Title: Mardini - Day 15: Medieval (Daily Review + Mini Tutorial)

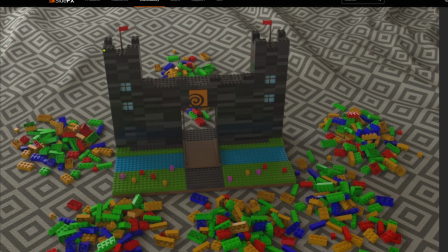[16:27]
I think, once again, I keep saying the same thing. I'm sorry, I wish I had other advice, but really lighting is so important. This front face needs more light, right? With the light as it is, it's just sort of coming in this side and hitting the back.
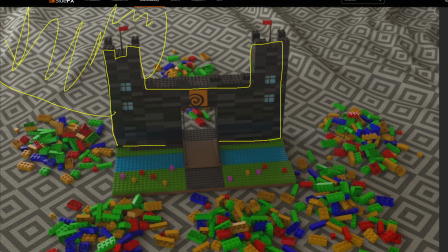[16:44]
And so you're not really getting any detail of the front. And this is your focal point once again. So a couple of things that I might recommend in this case. One is to bring your camera sort of down and around. So it's facing the castle from sort of here, and sort of looking down the castle.
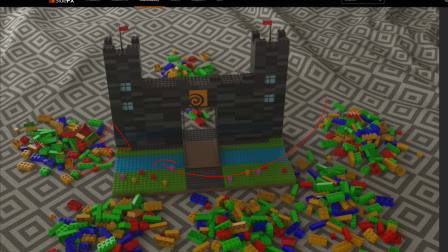[17:04]
Still like fit the whole thing into the frame and then have these pieces on the ground. But I think viewing it from above like this maybe takes away from it, but I think that's minor. I think the main thing is just get some lighting on your focal point, this front area.
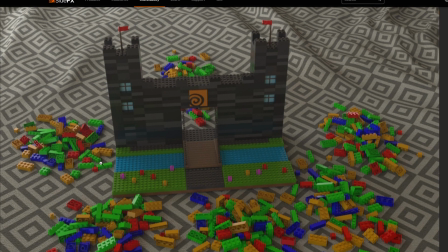[17:17]
Oh, they even have a moat. That's so cool. I didn't notice. Yeah, that moat is nice. And all of these little flowers or whatever that is.
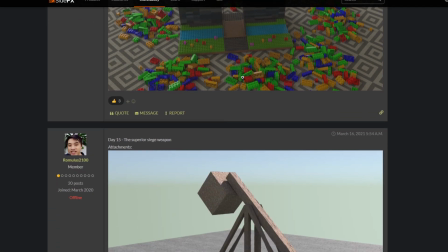[17:25]
Cool touches. That's from Ayub Ha. Superior siege weapon.
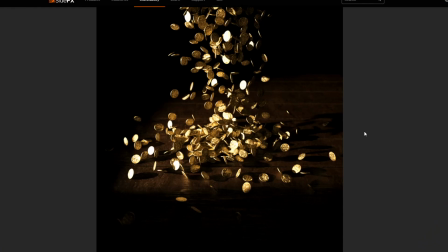[17:30]
Facts. Ooh, that's nice. I think a shot like this could just do with some like volumetrics. A little bit of dust particles in the air, grunge it up a bit. But I think that this sort of focal point is cool. So in this case, I feel like they got their lighting pretty good. The only issue is maybe some volumetrics, a little bit more interest to the shot.
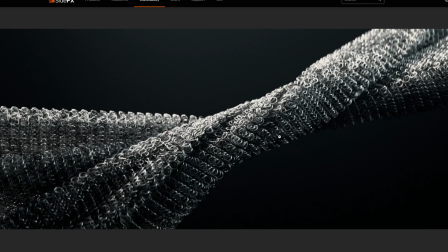[17:49]
Yeah, that's from Joe NYC. Super cool entry from Stephen Kang. Stephen Kang. And this is kind of what I was talking about, right? Where you need to have your lighting sort of focusing on this. And maybe you can imagine this if the lighting was uniform.
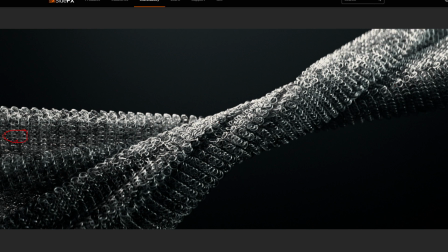[18:06]
So say this sort of lighting, right? This over here, just extrapolate it. The whole thing looks like that. Then it's really boring, right? That's the issue. Like if this sort of lighting is everywhere, you don't get the really interesting like dips in color and lighting and these like bright areas over here.
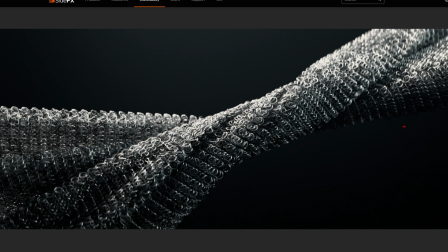[18:23]
And so I think that this is a good example of lighting done right. The reason I think that this one might not have one, basically because of its simplicity. So it's very good, like it's excellent. But I know that when they're choosing winners, they sort of reward creativity and complexity.
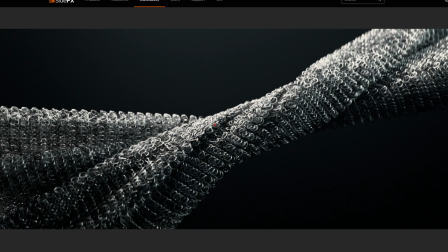[18:41]
And so although this looks excellent, I think that it would need to go a little bit further to be a winning entry. So I think a bit of a LUT on this, I'd say lookup table, basically just remapping certain color ranges. So it might remap pitch black to very, very dark brown.
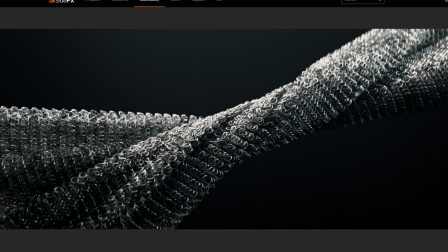[19:00]
It might remap highlights to something like a very light pink or something. And so that basically just tints the entire image in a very interesting way. And you can make it look maybe a bit more old by doing that.
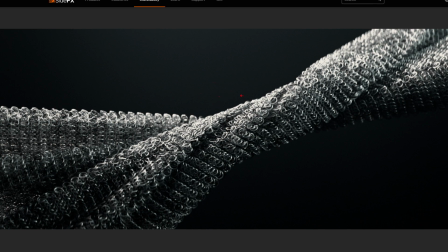[19:13]
I'd also think that in this case, lots of little particulate matter in the air would be important because you are going for a still. And this does need a bit more detail than you usually would. I do believe that Stephen Kang is extremely talented.
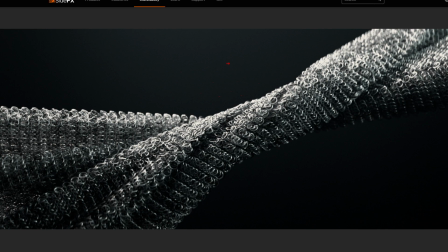[19:26]
So I say all of this not as something that he doesn't know. I'm pretty sure he knows all of this. I'm just saying this because I think it might be interesting for anyone who might not know. I also think maybe some volumetrics in the air and things make this a bit more dusty. So he's gone for a very modern look,
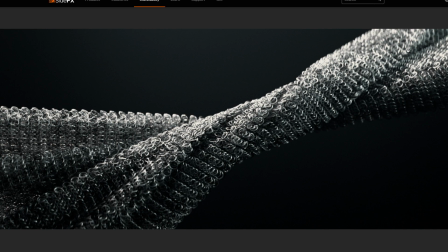[19:42]
but I think that this modernist look maybe doesn't fit with the topic as well as if he had done this in a medieval style, so very brown and grungy. Yeah, it's just my opinion though, so I don't know. Crazy amount of detail in this from GC Pigeon.
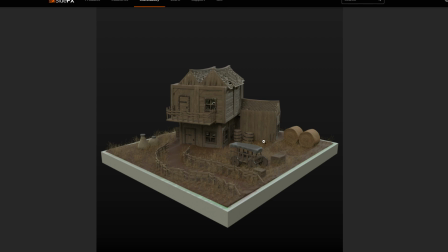[19:59]
Looks awesome. Yeah, I don't really know how to fault this one at all. I think it does look very good. Maybe lighting again. Maybe do a sort of evening lighting. So have like blue in the shadows and a very orange tone. And then maybe sort of have that cutting across. So there's some areas in shadow, some areas in light.
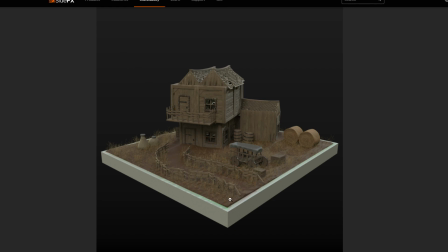[20:17]
Yeah, I think once again, just add some interest with lighting because you do have a lot of good detail in your geometry.
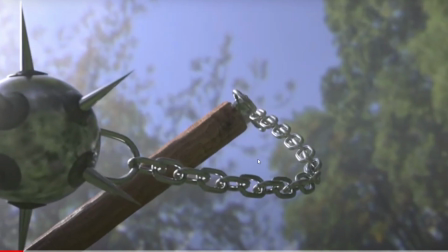[20:22]
This looks awesome. This is really nice.
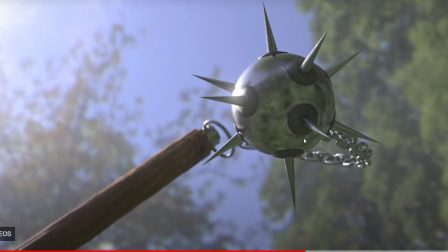[20:27]
So I'd say because you're doing slow motion and you have great detail and everything already, it's so tricky because sometimes I say these things and in one case it applies and in another it doesn't.